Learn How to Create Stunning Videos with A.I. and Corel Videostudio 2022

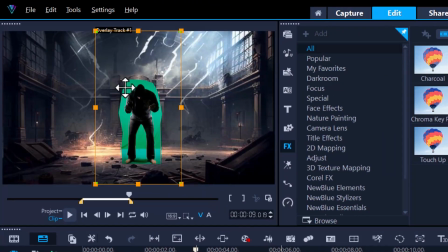4:20 And then all we need to do now is then mask out the green screen. And we'll do that by using the FX filter Chroma Key Pro.
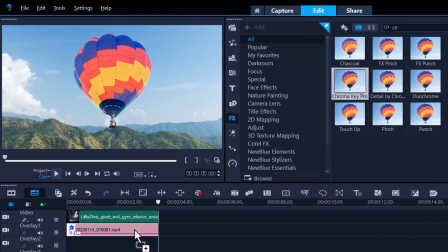4:28 Let's click and drag that and put that onto our little footage. Star filter Chroma Key Pro.
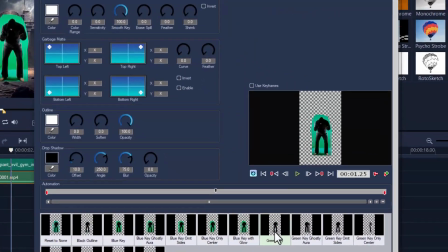4:35 Let's just start off with using the green key template right here.
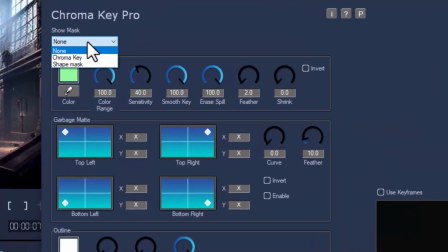4:40 And that done a pretty decent job. What I always do is go to none chroma key, and I can use this photo here to see,
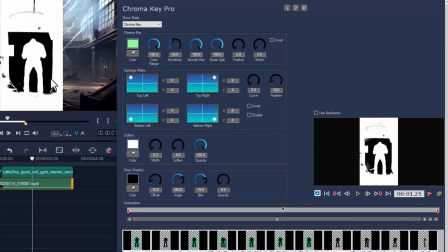4:48 also here, if everything is chromed out. Now, obviously I still got a little bit of white there, so let's see if I can throw a little bit more sensitivity in there, and hopefully we can fix that up a bit, or maybe even drag it down a bit.
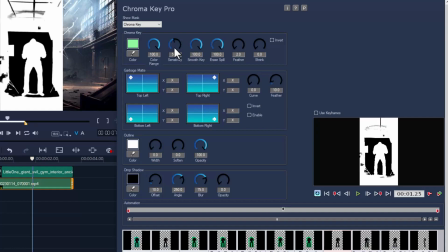5:04 Basically what I'm gonna do here is just make some slight adjustments to get the best possible effect. Let's have a look at that. None. All right, that looks pretty good.
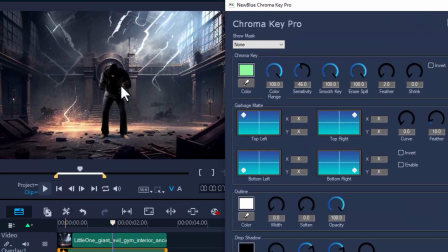5:13 What I need to do now is scale this down to sort of that matches what I'm after. Now, before I go on, what I'm going to do, I'm going to add a slight feather to it. Otherwise, it's not going to make the illusion very good because the outline would be too sharp.
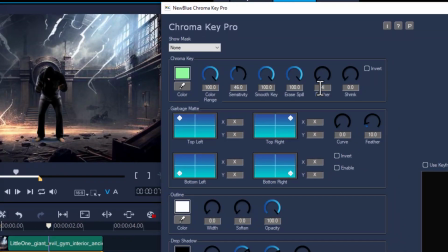5:28 So let's just throw a feather here of 4. And it gives you a little bit of a blur on the edges, and it's a little bit more convincing.
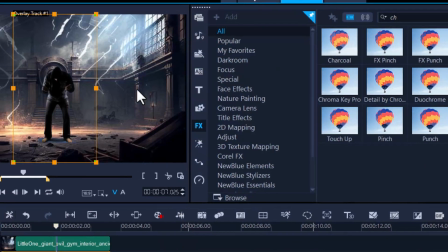5:37 And that should do it, and press OK. All I need to do now is scale this down a bit to make it more in line with the picture itself.
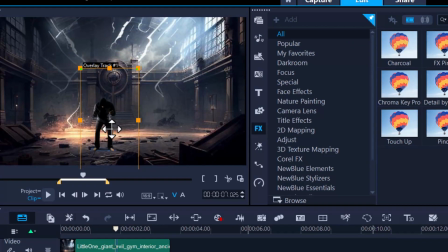5:46 I've still got a little bit of blue at the feet here, and we'll have to remove that as well.
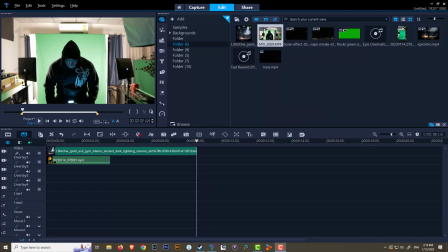5:51 The next thing I did, I created another video footage of myself, this time more of a close-up. And just for a dramatic effect,
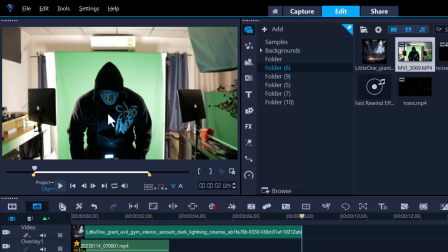5:57 I got a little blue light sitting here on a stool, and that just kind of gives me some shadows in my face to give me that illusion right there. So let's do the same thing. Let's chroma key and mask this out and get this footage ready.
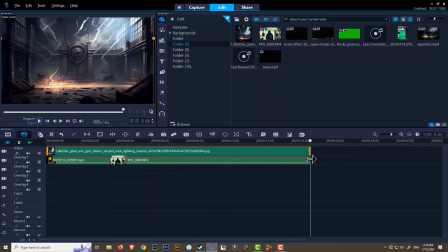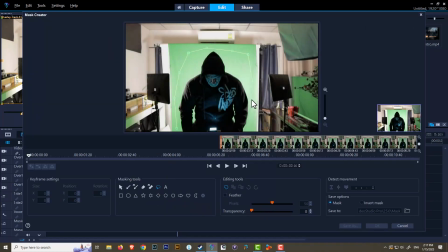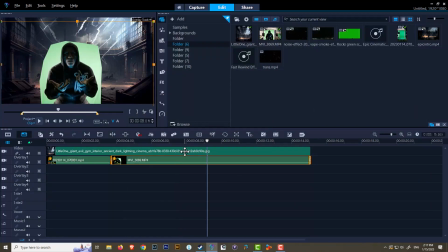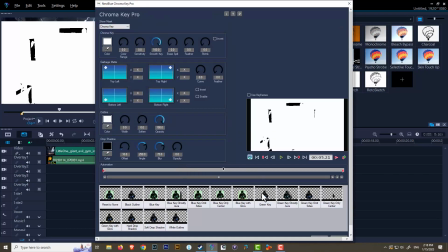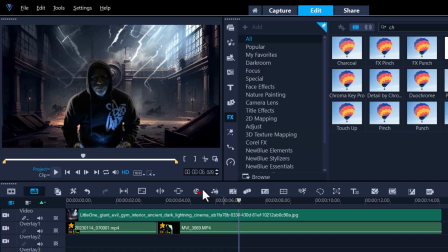6:34 I think that did a pretty decent job in masking that out. It looks pretty well ready. Now you can obviously color correct both the photo and the image of the background, but I think I'm pretty close to the look that I'm after.
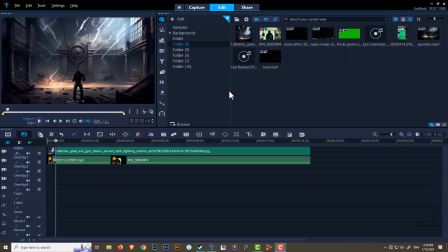6:47 The next thing I did was I grabbed some elements. I got them from the AE Juice pack.
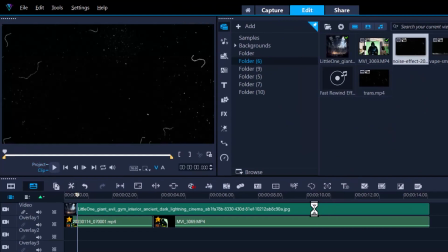6:53 I've shown you this in early tutorials, but you can get these from any stock video library that's on the internet. And what this little element does, it creates more of a dust particles in the background. I'm in a dirty, dusty place, so I highly doubt it that it's going to be squeaking clean.
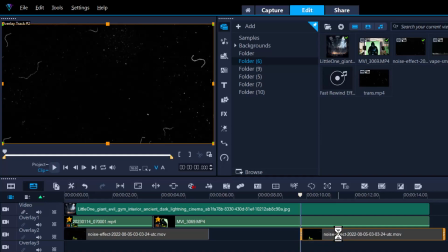7:11 So I'm going to create the illusion that there is debris floating around. And all I'm going to do here is, as you can see, this is the element. I'll give you a little preview. And it's just, you know, dirt and dust everywhere. I'm going to double click in it. Click in it, click on it. And then what I'm going to do is use the chroma key in the tab.
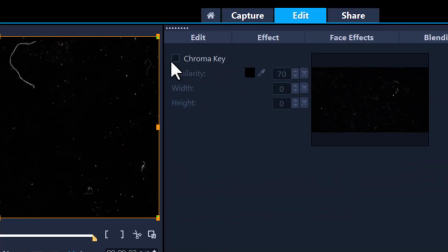7:30 So chroma key, and I'm just going to remove the black. And there you go.
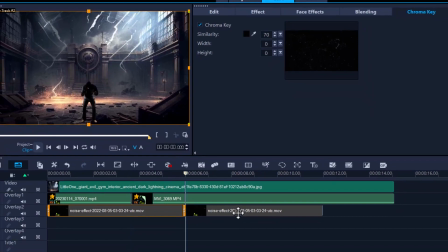7:35 And then I'll do the same for here as well.
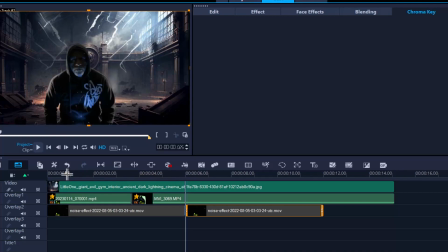7:37 You can now also see it adds a bit of feeling or a bit of an atmosphere to the footage.
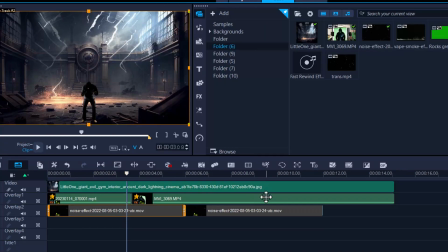7:45 To do the next one, I'll just do the copy and paste. So copy attributes, highlight this, right click, paste all attributes. And it'll do the same thing. It'll remove basically the background.
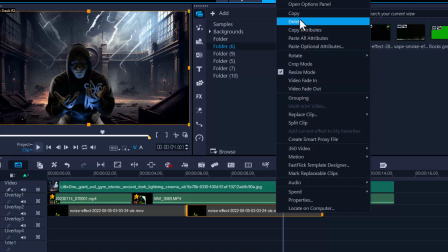7:58 And again, I need one more like that. So I'll just copy and paste that. Copy, paste, done.
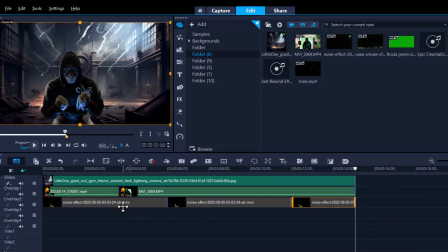8:05 And then I'm just gonna bring that into line. I could have done that for the first one as well, but hey, sometimes I just don't think. So that's gas. Now we've got that bit of a speckled and dust and dirty feel to the actual video.
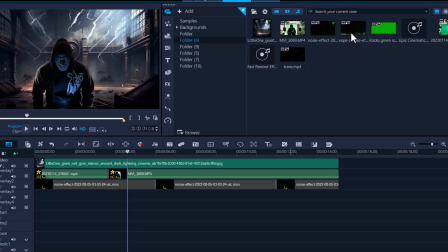8:19 One more element that I'm gonna add is a vape or smoke. Basically going to drop and drag that onto the timeline like so.